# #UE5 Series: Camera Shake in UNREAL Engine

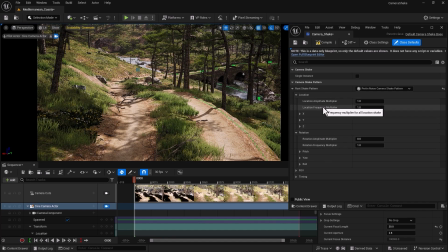so what i usually do again it's a totally taste base and preference based type of scenario where you look at your effect in real life what you would like to get and change the amplitude and the frequency
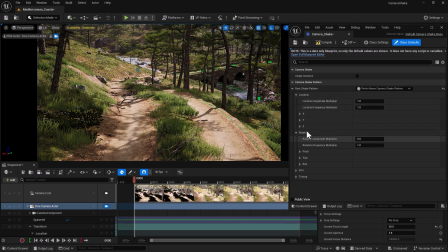based upon that but for my case i know for a fact that i would like to change the rotation ever so slightly so i can go into let's say one and you can compile
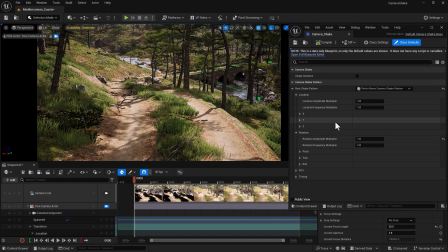save and see the result immediately let's do that actually before making too many changes now the question is I have the blueprint, how to attach that to my cine camera actor.
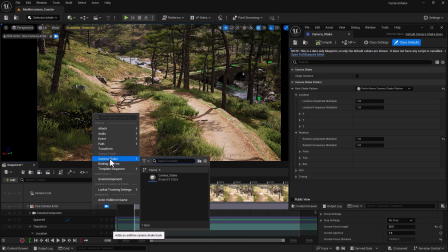I'm going to click on this plus track, go into camera shake, and select my camera shake.
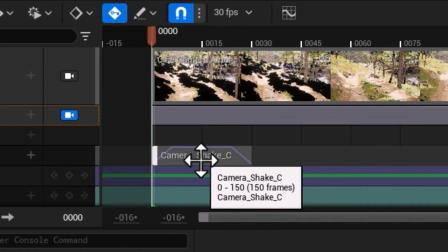First problem, we notice that it's fairly short, which we can easily fix in timing.
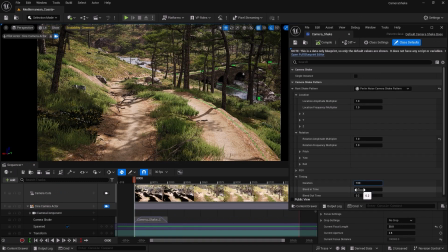So I'm going to go and set that one to, let's say, 100, which is more than enough. The units, the measurements is seconds, so 100 seconds. and then we have blend in time and blend out time right at the beginning it
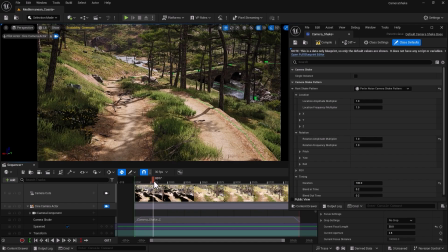doesn't really have much of a shake and then starts shaking and it goes blend out so if you have a scenario where you cut into a scene and that scene has the camera shake from the first frame then i
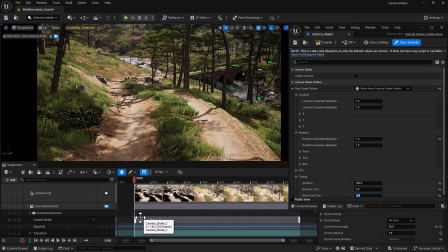highly encourage you to zero that out and with that you can see those ramps are gone and we
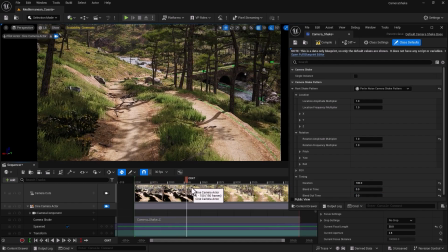actually get to have the camera shake right at the beginning right
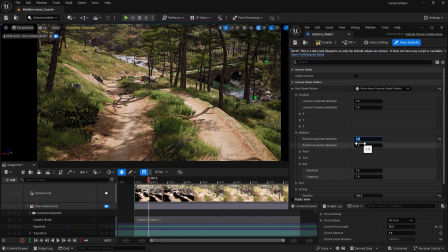i might go ahead and intensify this to five now you can see
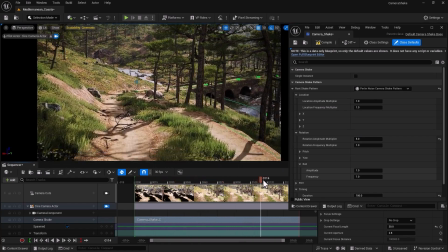the camera is kind of crazy it's going all over the place although if someone
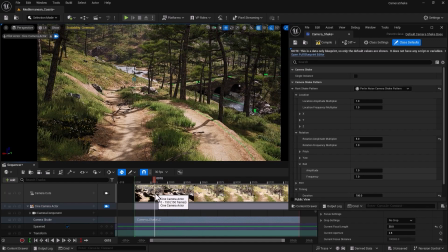is running with the handheld camera that is totally something that you can justify but for now i might actually tone this one down to 0.8 and
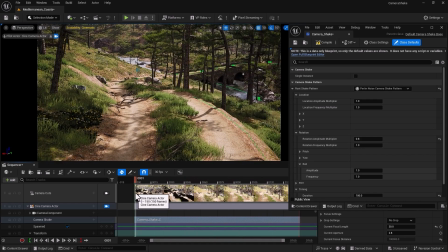yeah that is totally acceptable and i'm going to ever so slightly reduce the roll roll also is something that can greatly add to the value of this scene if you have roll which is swinging to
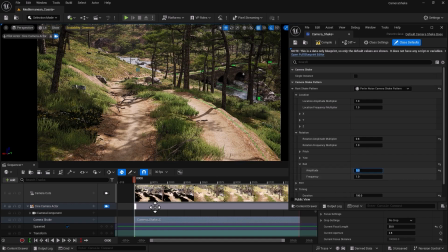left and right so i can increase that to something like 5 and you can see the camera
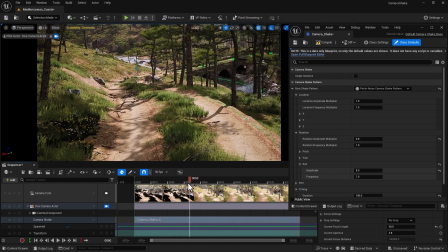is actually swinging which is the movement of the wrist which you
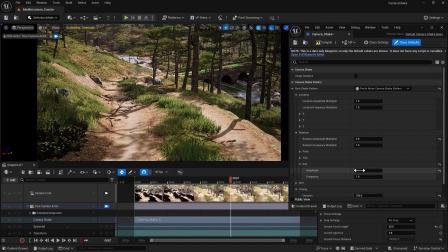can add but for now i perhaps reduce it to something like
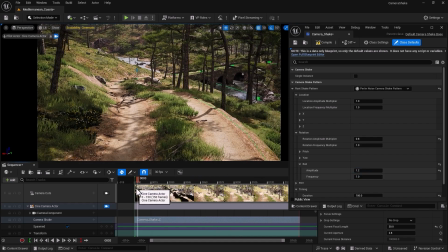1.2 so it's not too unsettling so you can see we have the camera all good to go i can
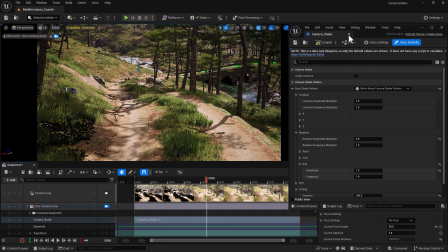compile i can save and close the window
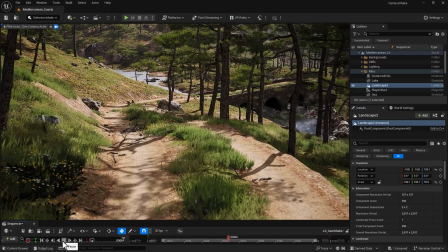and that's all there is to it for a simple camera
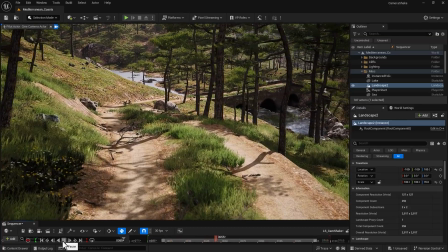shake that you can add to your scene in no time
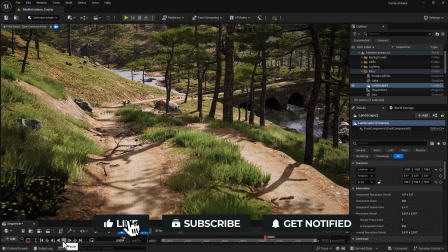I hope you found this video useful and use these techniques in your scene and thank
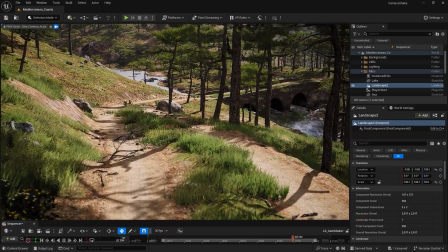you again for your support until the next video see you guys later